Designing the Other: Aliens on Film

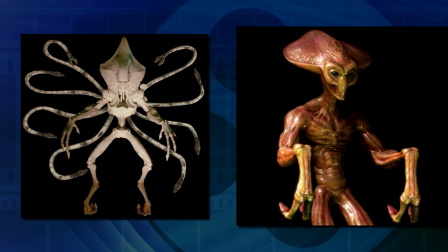4:09 Roland Emmerich was handed 2 designs for his alien species in Independence Day, and he liked them both so much he said, hey, let's use them both.
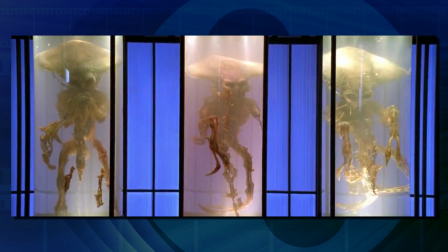4:17 Alright. The inner alien is obviously more familiar, inspired by the more popular Americana gray aliens,
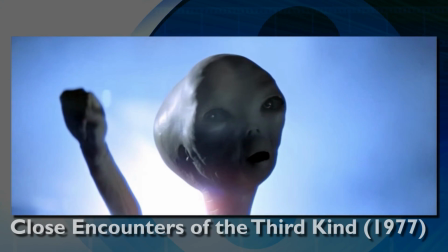4:24 which was first utilized in a big mainstream movie in Close Encounters of the Third Kind. But what inspired that design?
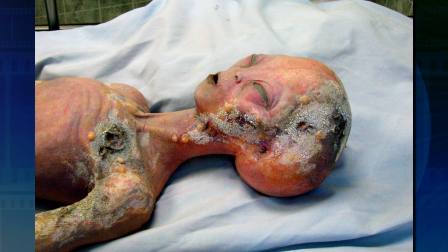4:29 Well, abduction testimonials and faked images, but let's assume that, that's not real.
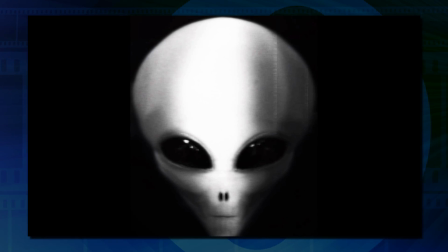4:35 Well, the generally agreed upon design for the Americana-inspired alien sends a message unto itself, despite its familiarity.
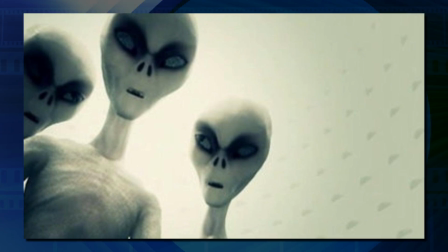4:42 We got the big bald head, which denotes intelligence, but we also got the big pupil-free eyes,
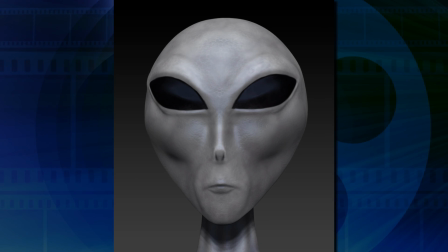4:46 which denotes not only mystery, but possibly a hive mind, because they look like bee eyes.
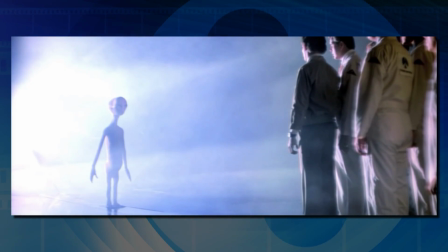4:51 Thing is also about the gray aliens, especially in Close Encounters,
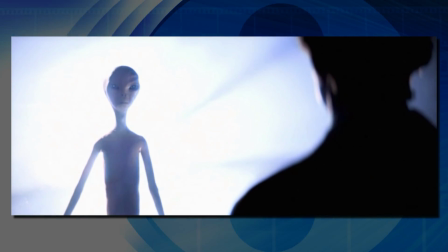4:54 is they kind of have this space children thing going on. They're usually child's height and kind of have a weird split between baby and lizard features.
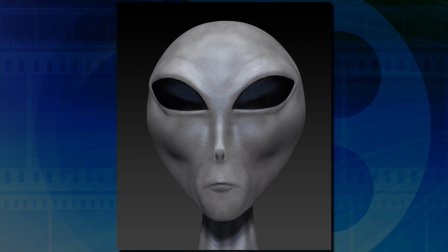5:01 That design is intentional, familiar enough to be understandable, alien enough to be slightly unnerving.
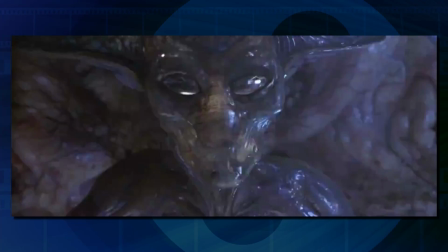5:06 These guys are, in effect, our new folklore. Roland opts to omit both of these aspects, save the vaguely reptilian skin, and kind of pulls a Geiger.
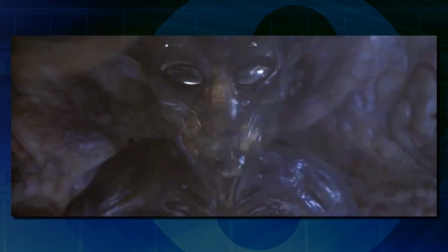5:14 We need the eyes to denote intelligence, so Roland has his aliens have no mouth, and they also have sunken-in skin against skull-like features.
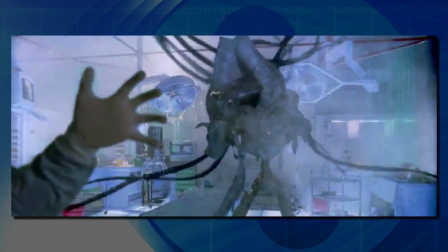5:21 The Independence Day aliens are a Geiger-inspired horror version of the Close Encounters aliens.
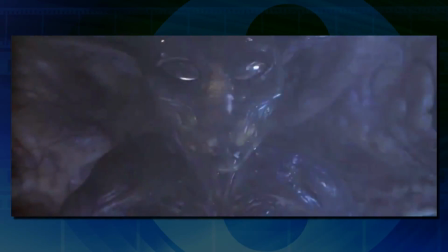5:26 Like Geiger's alien, skeletal, but monstrous because it's intelligent and able to communicate, not because it's going to eat you.
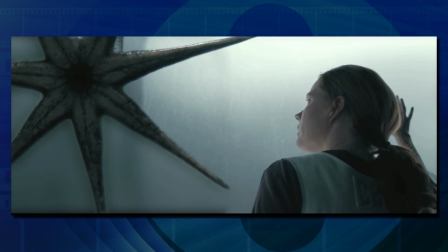5:32 But more recently, audiences are more receptive to more non-conventional alien designs, as those based on the Grey aliens kind of died out after War of the Worlds.
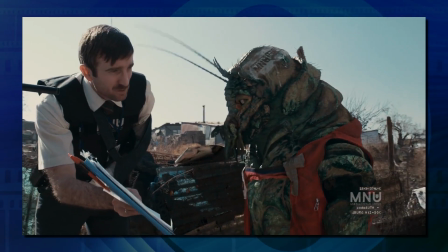5:40 You see, there's your name at the top. Christopher Johnson.
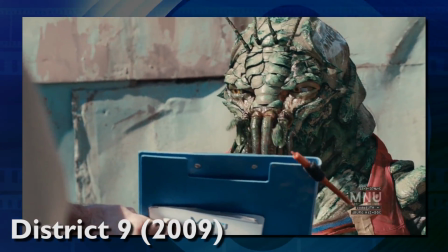5:43 Christopher Johnson is one of the most fascinating examples of a really alien-looking alien, because he's also a main character in the movie.
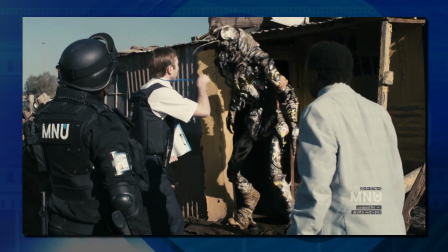5:50 The District 9 aliens do weird alien shit that makes the audience uncomfortable. They are treated as subhuman by their handlers in the film.
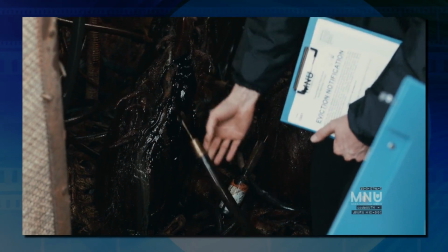5:57 The little guy has gone to a nice little sleep now.
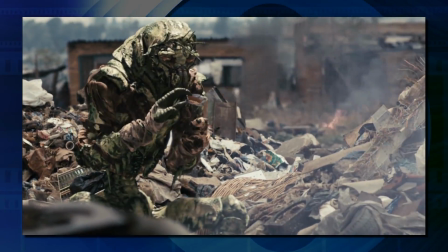6:00 They also do not look human at all aside from being bipedal, with one notable exception, those big baby eyes.
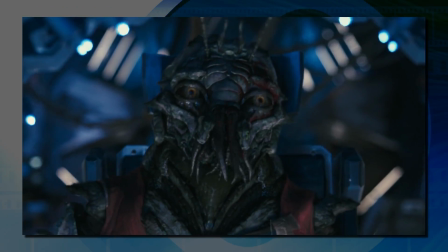6:06 This is an important element when you have alien characters that are meant to be relatable. They need to have bright, prominent eyes with distinguishable pupils.
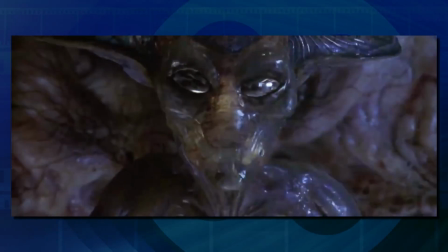6:13 General rule of thumb, no pupils equals mysterious and probably evil, pupils equals relatable.
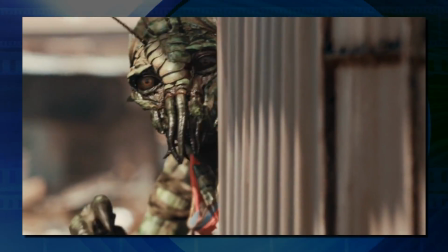6:19 Christopher Johnson's body language is also readably human too.
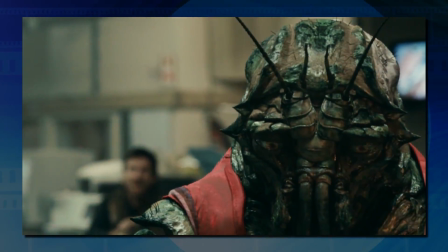6:22 While the other prawns act a lot more alien, Christopher Johnson acts really very human, and exhibits traits that we as humans all intrinsically value.
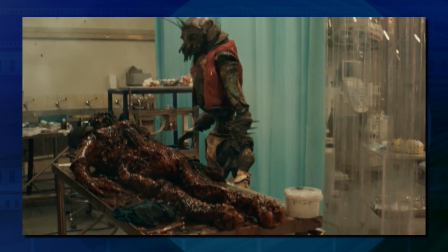6:29 He has clear and sympathetic motivations, he reasons like a human, and he's way more honorable than the protagonist, Vicus.
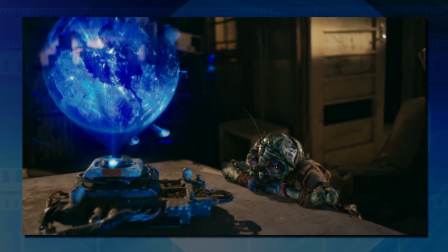6:35 And also, he has a baby. And not just any baby, a cute baby. A helpful baby.
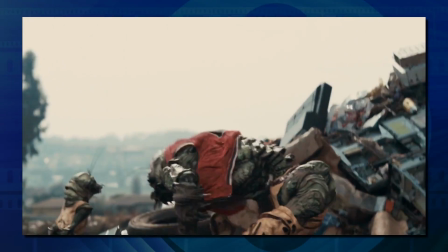6:40 When I first saw this, I genuinely wondered how they were going to humanize any of the alien characters enough to make a mainstream audience sympathize quickly and efficiently, and in hindsight, it was all too obvious.
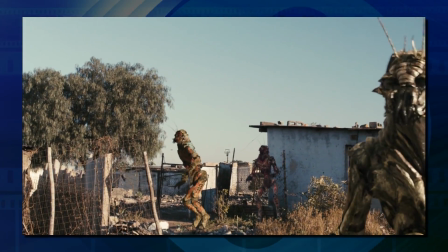6:48 Give him a baby. But while the other prawns behave in a way that is distinctly alien, Christopher Johnson does not.
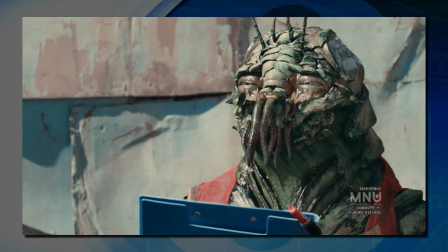6:54 He reasons like a human, understands the system, and plays by the rules that are set by the humans.
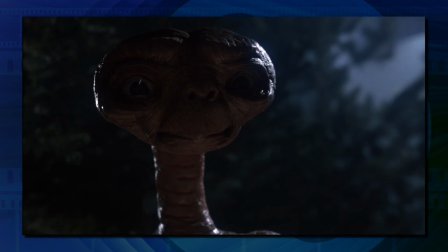6:59 And most importantly, he gets a lot of screen time. More than E.T., more than any of the Transformers, and almost as much as Vicus.
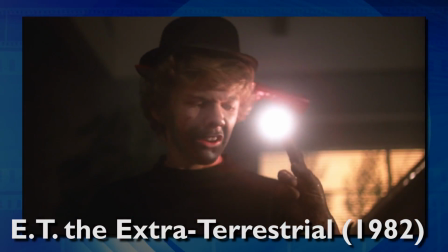7:05 Speaking of E.T., note that there's a kind of balancing act here, to keep your aliens alien, yet sympathetic to the audience.
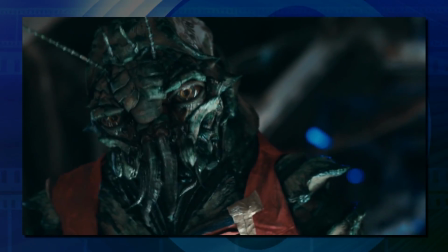7:13 Unlike Christopher Johnson, who has full language facilities throughout the narrative, E.T.'s language never really gets fully developed.
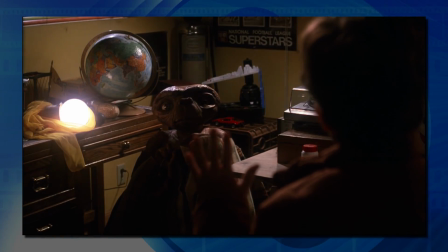7:19 But E.T. is also a very emotional creature, and no joke, this movie is genius in the way it uses film language to get the story across without a lot of dialogue.
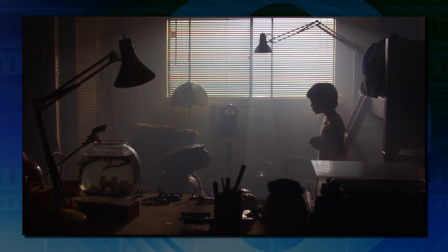7:27 The audience also has to compensate E.T.'s alien, squishy, weird design by spending some time with him, but at the end of the day, his proportions are still pretty human-looking.
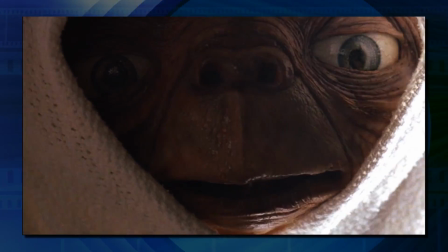7:35 His nose, mouth, teeth, and most importantly, those big baby eyes. E.T. feels familiar because there are familiar bases for design.
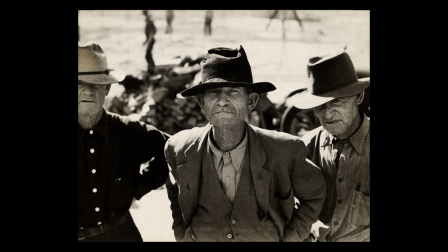7:43 Special effects artist Carlo Rambaldi studied photos of elderly people who lived during the Great Depression,
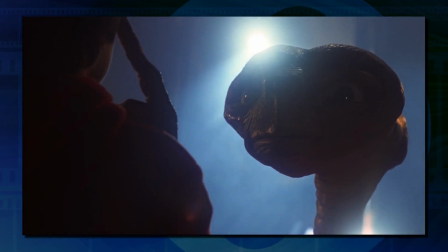7:48 and also collated the facial design with photos of the likes of Albert Einstein and Ernest Hemingway.
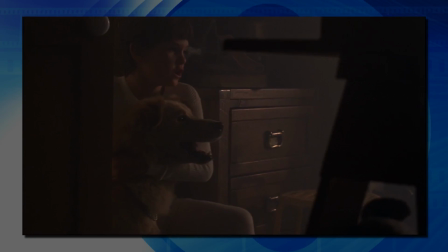7:52 At first he's framed like an animal, we often see him framed in a similar lens to the dog,
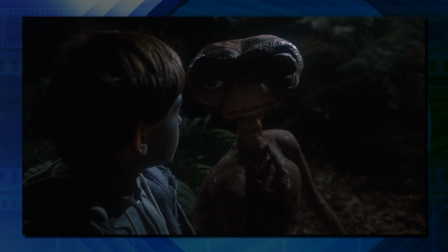7:57 but by the end of the movie, E.T. goes from practically an animal to Elliot's bro to
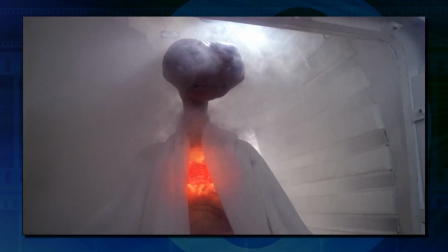8:02 Jesus. Again, with the framing. I see what you did there, Spielberg.
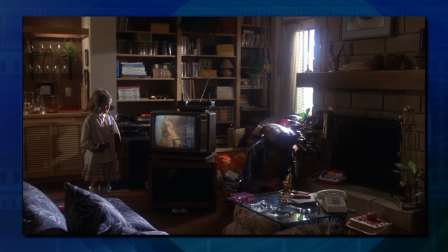8:05 Given the intentionally human and empathetic elements of the design, it doesn't take the audience long to accept E.T. as a fully realized and sympathetic character.
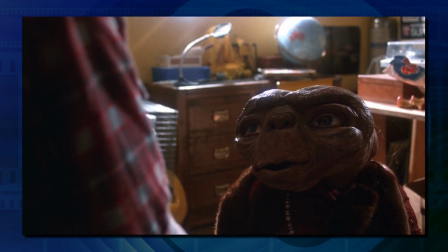8:13 E.T. has a very human-looking face, so his emotions are easy to read.
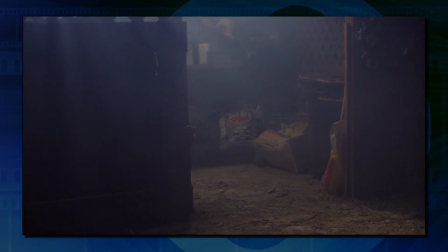8:16 The film also takes its sweet time in revealing E.T., once again taking its cues from Jaws, which creates a sense of uncertainty that lasts throughout the film.
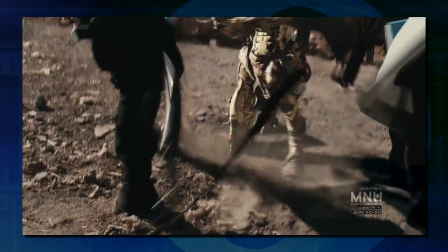8:23 Compare this to District 9, where in order for the audience to accept such an extremely alien-looking character like Christopher Johnson,
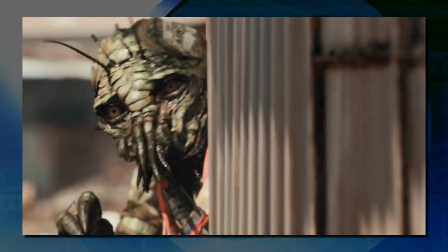8:29 he needs to have a lot more screen time and be introduced much earlier.
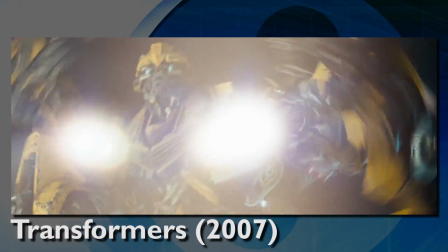8:35 On the more clusterfucky end, we have the likes of Bumblebee and Optimus Prime from the live-action Transformers movies.
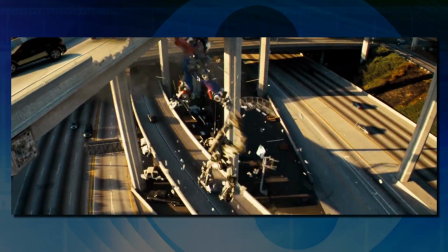8:42 I say clusterfucky for perhaps obvious reasons,
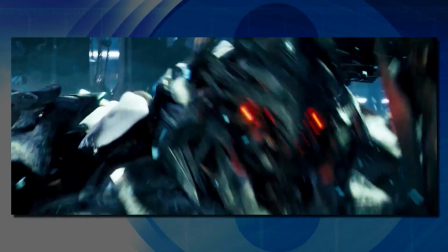8:45 as all of the Transformers have very busy designs that is difficult for the human eye to follow, and yet despite being alien, the characters are remarkably human,
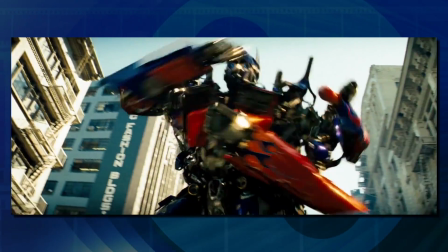8:53 especially Optimus.
Megatron.
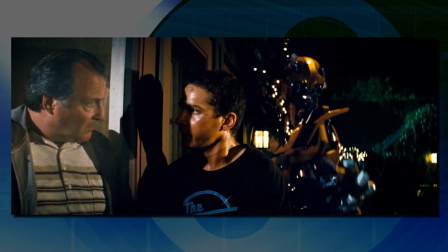8:56 This is important because neither of these characters get much screen time relative to our human characters, who, by the way, get way too much.
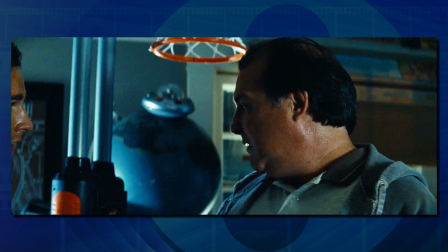9:03 Sorry, it's just been a weird night. I've had a little bit to drink. No.
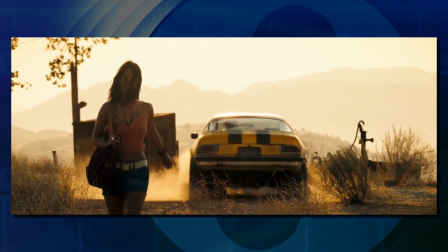9:06 But I'm talking just about screen time for their designed alien forms, and it's important to note that we spend a lot of time getting to know Bumblebee as a car.
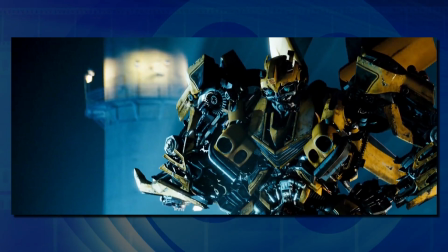9:13 Bumblebee has a somewhat alien face, but it is still proportioned more like a baby's than an adult.
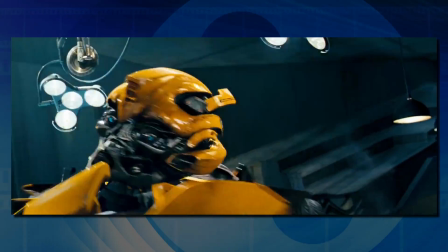9:18 He even kind of looks like he's got a binky in his mouth. But when he needs to go into battle mode, he just puts that badass mask on and goes to town.
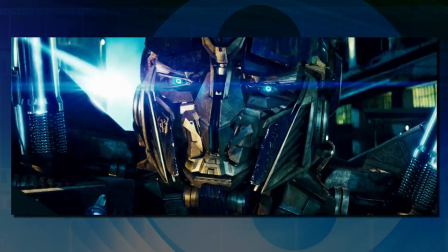9:25 And what is that, Bumblebee? Is that big baby eyes? Despite the way too busy design of all of the Transformers, the Autobots are much more readably human,
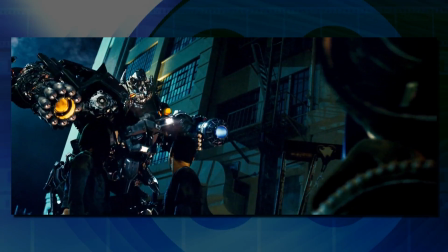9:33 and therefore don't need a lot of screen time to make them sympathetic and understandable to the audience. and
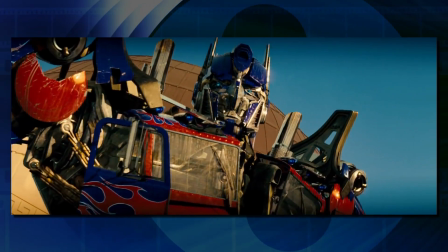9:38 I'm gonna ignore the nostalgia factor. The Autobots have their already very human proportions, manner of speaking, and body language.
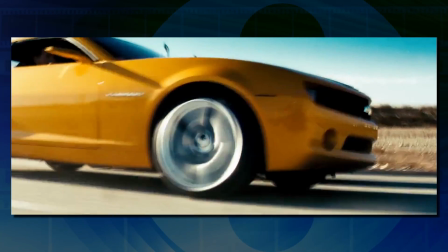9:45 Combine this with the fact that they transform into cars, which is something familiar and even friendly looking to the audience.
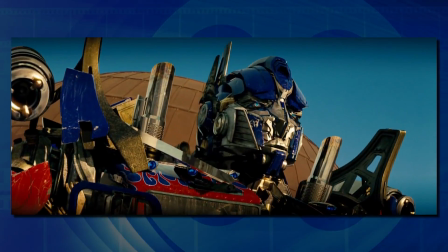9:50 But in the way the Autobots act, are they alien at all?
We cannot let the humans pay for our mistakes.
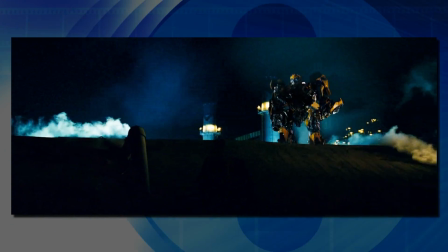9:56 Not really, besides the fact that Bumblebee can't talk. They just seem like American good old boys.
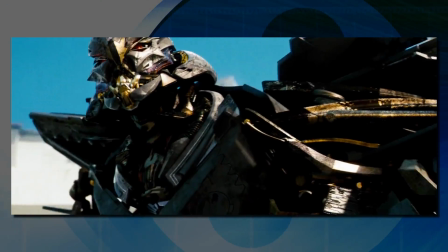10:02 The Decepticons are demonstrably more alien in contrast to the good old boy Autobots.
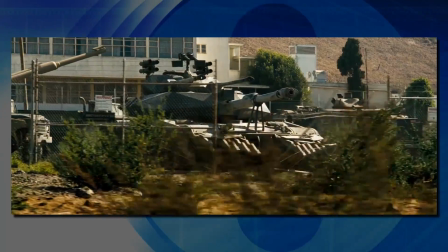10:07 They also tend towards more steely military vehicles as opposed to the more familiar blue-collar GM models the Autobots sport, and the one Peterbilt.
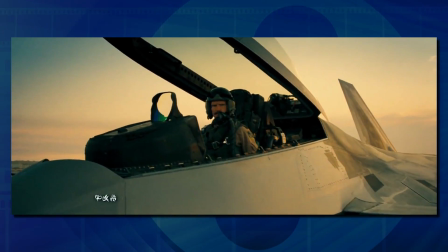10:17 In the first movie, the Decepticons are also otherized by their language, that they speak an alien language instead of the Autobots,
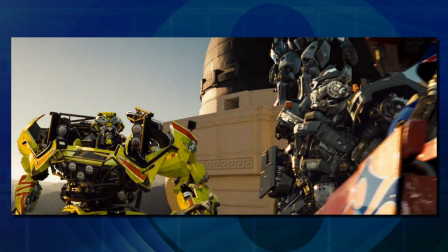10:24 who even in private, in the most visible spot in LA, always speak English.
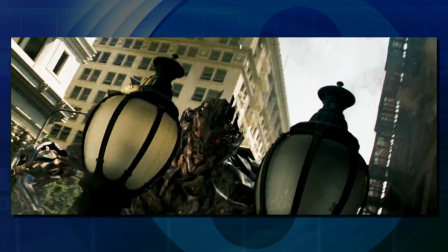10:28 The Decepticons' faces are also less human-looking. No big baby eyes here. So Transformers is an interesting example because we have two alien factions of the same species,
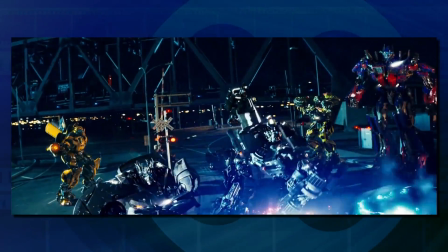10:37 and the film needs to demonstrate which is the good faction not just by their actions, but by contrasting them with the otherness of the bad faction.
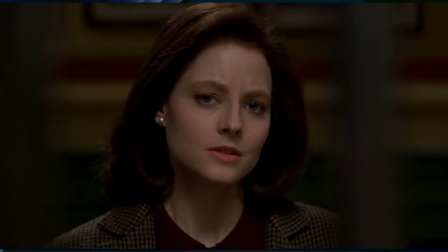10:47 So just as a talented actor can impart a lot of information by a second of expression, a lot of information can be conveyed to the audience simply through character design.
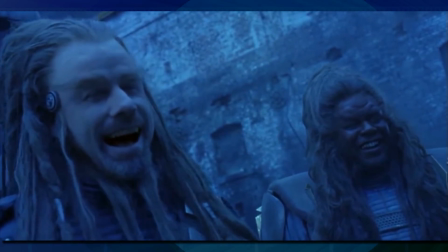10:56 Logically, your alien could look like anything, but it wouldn't have worked narratively if E.T. had resembled a xenomorph.
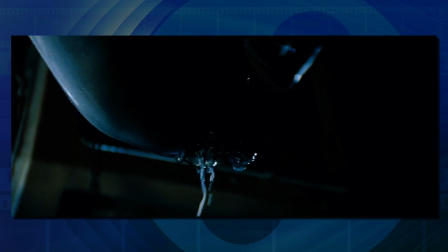11:01 And likewise, if the xenomorph happened to resemble E.T., it would have been pretty rough for the audience to swallow if E.T. had been a 20-foot antenna slug, or if Christopher Johnson had looked like,
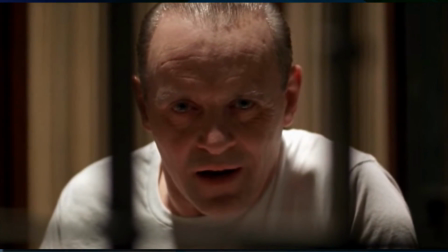11:10 I don't know, Thor. We talk a lot about framing, dialogue, and other types of film language, but production design,
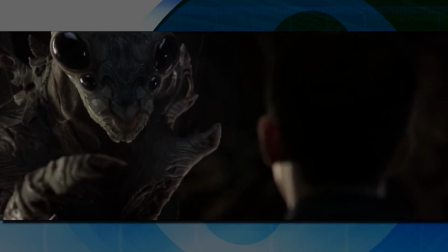11:16 particularly character design, is also a very important means to effectively impart information to the audience.
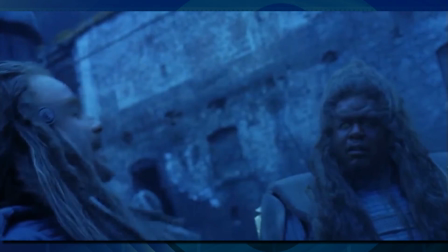11:21 I rest my case.